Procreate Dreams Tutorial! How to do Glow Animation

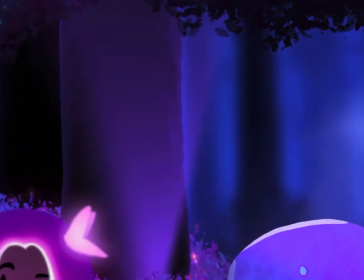4:08 I think this is like a really cool lighting effect. So you can do it on any scene you want to.
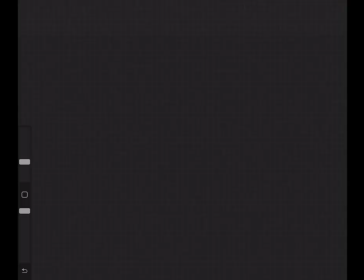4:14 You can do it for parties, you can do it for like a forest scene like this. Okay, so for this next step, you're gonna be using Procreate. I just personally like using Procreate drawing app a lot better than Procreate Dreams because there's more tools you can use on the Procreate. So you're gonna draw like a shape like this.
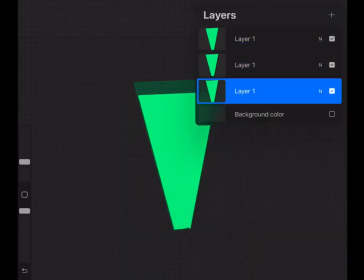4:32 So right now I'm just lowering the opacity on the bigger shapes only because
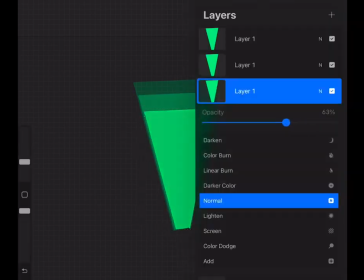4:38 I want it to make it look like the light source is a lot brighter than where it's projecting.
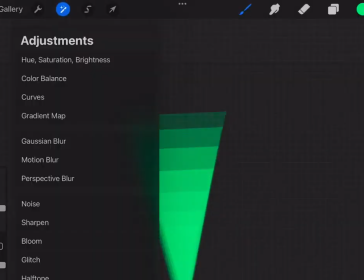4:43 So you're just gonna do this for each shape. Okay, so for the next step, you can just use the motion blur or the Gaussian blur.
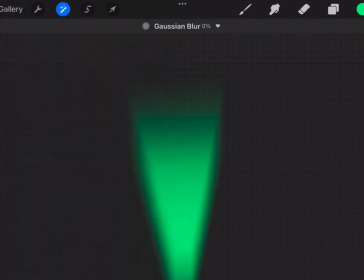4:51 And as you can see, it's giving this kind of glow effect that you can later import into Procreate Dreams.
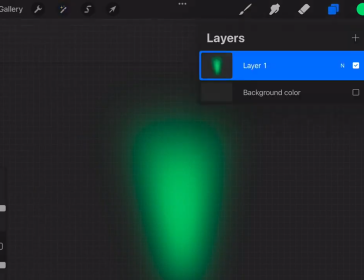4:57 And I'll be showing you how to move it as well. So this looks pretty good.
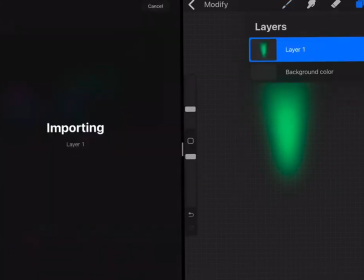5:02 So next step is open up your Procreate Dream side by side with your Procreate app and just import it by dragging it into the Procreate Dreams app.
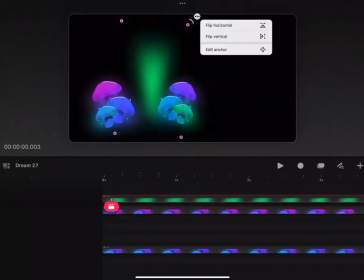5:11 And I'm gonna show you guys how to move it now.
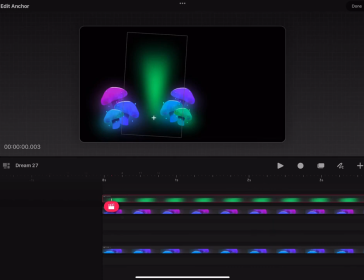5:14 So use the edit anchor and move it to the lowest point of the light, because that's where it's gonna be anchored at. And then use the performance tool and just move the lights back and forth.
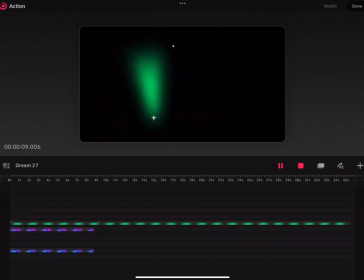5:27 So you can apply this for other things too, like magic effects or superpowers effects.
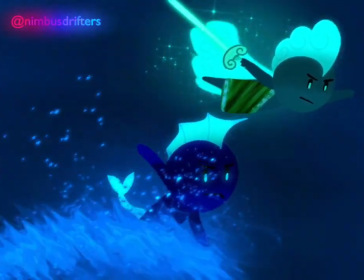5:31 So if you guys haven't already watched my tutorial on superpowers, check it out.
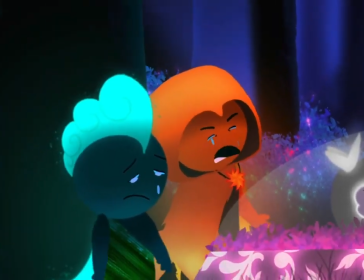5:36 It's on my channel. It's just very eye-catching when you have glow effects on your animation.
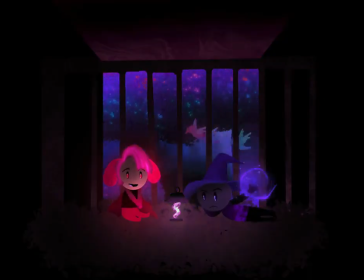5:42 It just brings it out. So that's pretty much it, guys. Thank you so much for watching. And please like and subscribe if you haven't already.
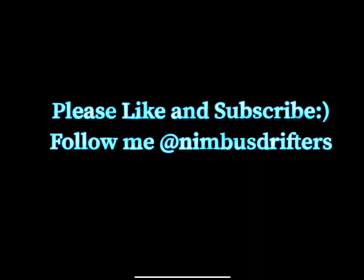5:48 It'll help out my content a lot. Other than that, I'll see you guys in the next video.